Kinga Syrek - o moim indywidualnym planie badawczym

Tematem mojej pracy doktorskiej jest imersja w filmie animowanym, wirtualna rzeczywistość jako nowe narzędzie w filmie animowanym pozwalające widzowi na utożsamienie się z bohaterem scenariusza oraz odczucia emocji mu towarzyszących. Projekt poświęcony jest studiom nad narzędziami wirtualnej rzeczywistości oraz zaimplementowaniu ich przy tworzeniu przestrzeni animowanej na podstawie krótkometrażowego filmu polskiego reżysera filmów animowanych Ryszarda Czekały.
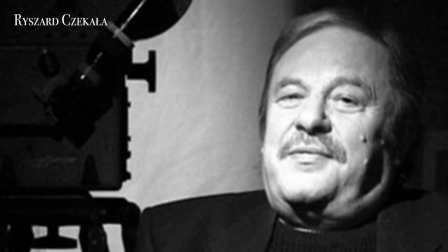(0:37)
Ryszard Czekała ukończył Wydział Malarstwa i Grafiki na Krakowskiej Akademii Sztuk Pięknych w
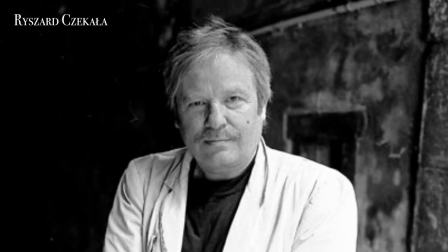(0:44)
Pracowni Rysunku Filmowego pod kierunkiem Kazimierza Urbańskiego w 1966 roku.
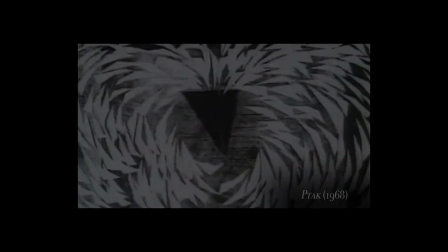(0:52)
Dwa lata później zadebiutował filmem pod tytułem Ptak.
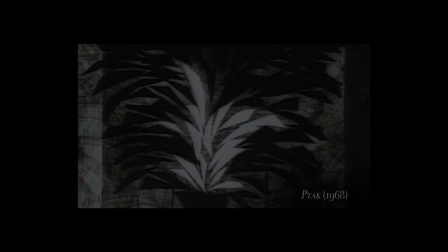(0:56)
Był również współzałożycielem krakowskiego studia filmów animowanych.
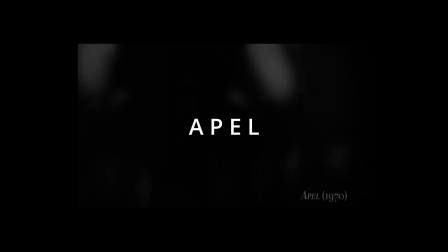(1:02)
W swojej pracy doktorskiej pracuję nad przeniesieniem filmu animowanego
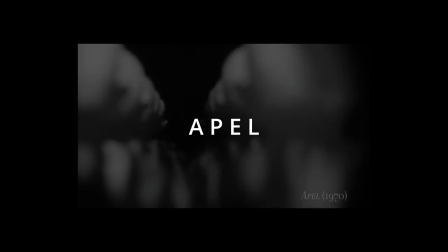(1:07)
Ryszarda Czekały pod tytułem Apel do wirtualnej rzeczywistości.
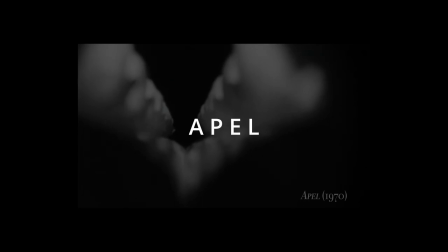(1:12)
Animacja jest trzymającą w napięciu sekwencją zdarzeń rozgrywających się podczas jednego z obozowych apeli.
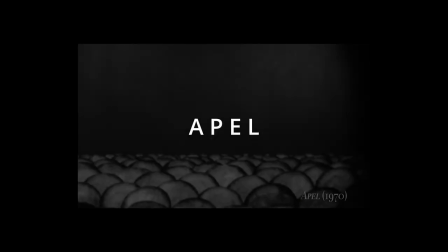(1:21)
W czasie, w którym tworzył Ryszard Czekała, nie było pojęcia trójwymiarowości.
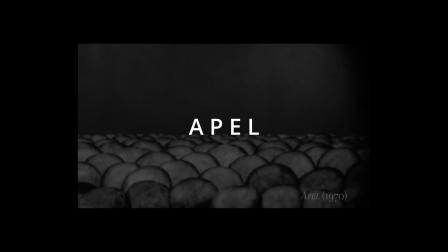(1:27)
Artysta zasymulował przestrzeń, realizując film w technice wycinanki na wieloplanie, z szyb do animacji poklatkowej.
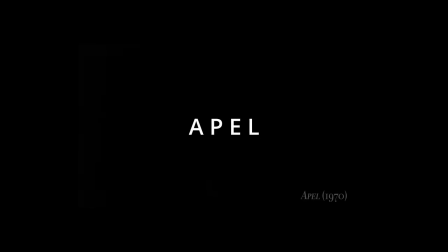(1:34)
W celu lepszego odzwierciedlenia sytuacji więźniów obozu, zakłady stojących godzinami na chłodzie.
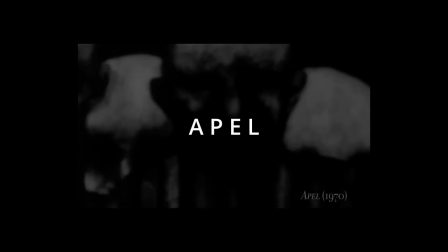(1:41)
Technologia wirtualnej rzeczywistości generuje w pełni wirtualną przestrzeń, która składa się z obrazów, dźwięków,
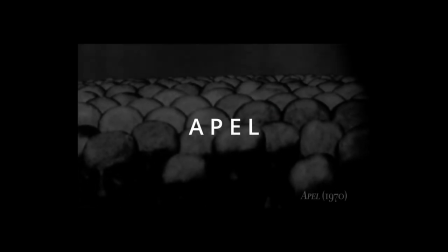(1:48)
a nawet poczucia czasu. co znacznie rozszerza zdolności badawcze i poznawcze, pozwalając na rozwinięcie możliwości interpretacji oraz partycypacji. Widz zostanie wprowadzony w quasi-teatralną scenę, w której będzie mógł uczestniczyć w akcji, poruszając się pomiędzy bohaterami filmu.
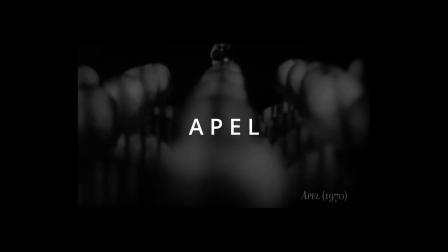(2:09)
Sam artysta dążył do tego, aby widz oglądając jego filmy mógł utożsamić się z bohaterami scenariuszy.
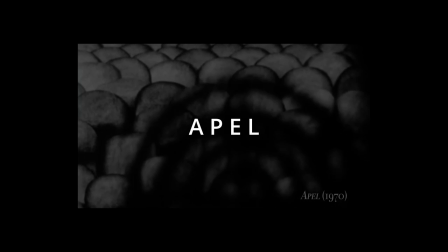(2:16)
Cytując Ryszarda Czekałę Staram się w moich filmach stworzyć pewną sugestywną wizję świata,
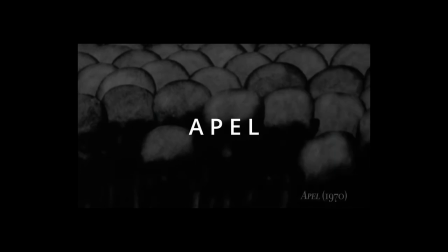(2:22)
która kazałaby odbiorcy zapomnieć o tym, że jest w kinie. Widz powinien poczuć się współuczestnikiem wydarzeń, winien identyfikować się z bohaterem.
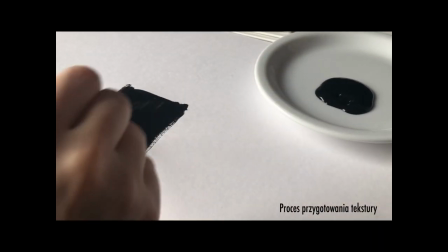(2:35)
Prace rozpoczęłam od poszukiwania środków ekspresji oraz tworzenia elementów graficznych filmu.
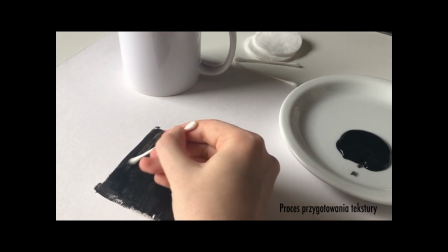(2:42)
Pierwszym etapem było przygotowanie tekstury, którą wykonałam w sposób stosowany przez Ryszarda Czekały.
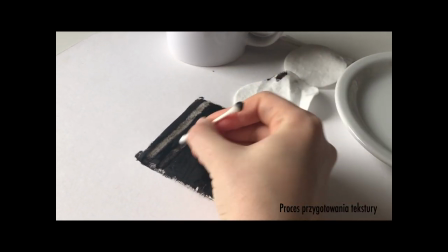(2:51)
Biały karton pokryłam czarną temperą,
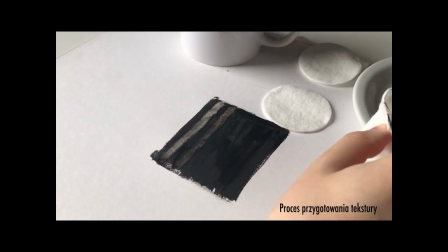(2:55)
a następnie wymazywałam farbę przy użyciu wacika namoczonego w wodzie.
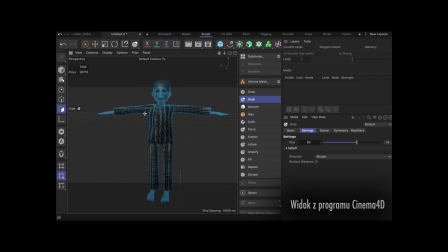(3:04)
Analogowa tekstura została sfotografowana oraz zaimportowana do programu Cinema 4D, w którym wcześniej wykonałam modele postaci.
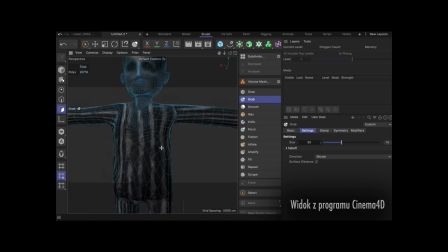(3:17)
Aby widz mógł się poruszać dookoła sceny w wirtualnej rzeczywistości, postaci muszą być trójwymiarowe.
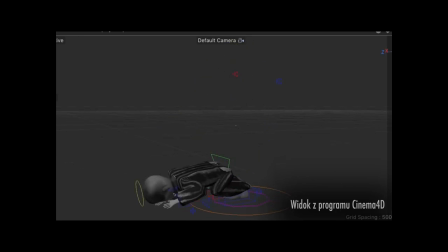(3:26)
Następnie oteksturowane postaci zostały zreigowane, czyli został włożony w nie szkielet umożliwiający animację postaci. Zanimowałam sekwencję ruchu i zmultiplikowałam postać. Następnie rozmieściłam postaci w różnych od siebie odległościach
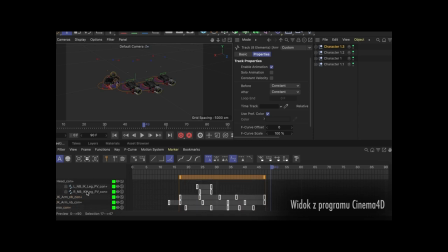(3:48)
oraz przemieściłam sekwencję animacji, dostosowałam ją do każdej postaci, tak żeby nie wszystkie animowały się w tym samym czasie.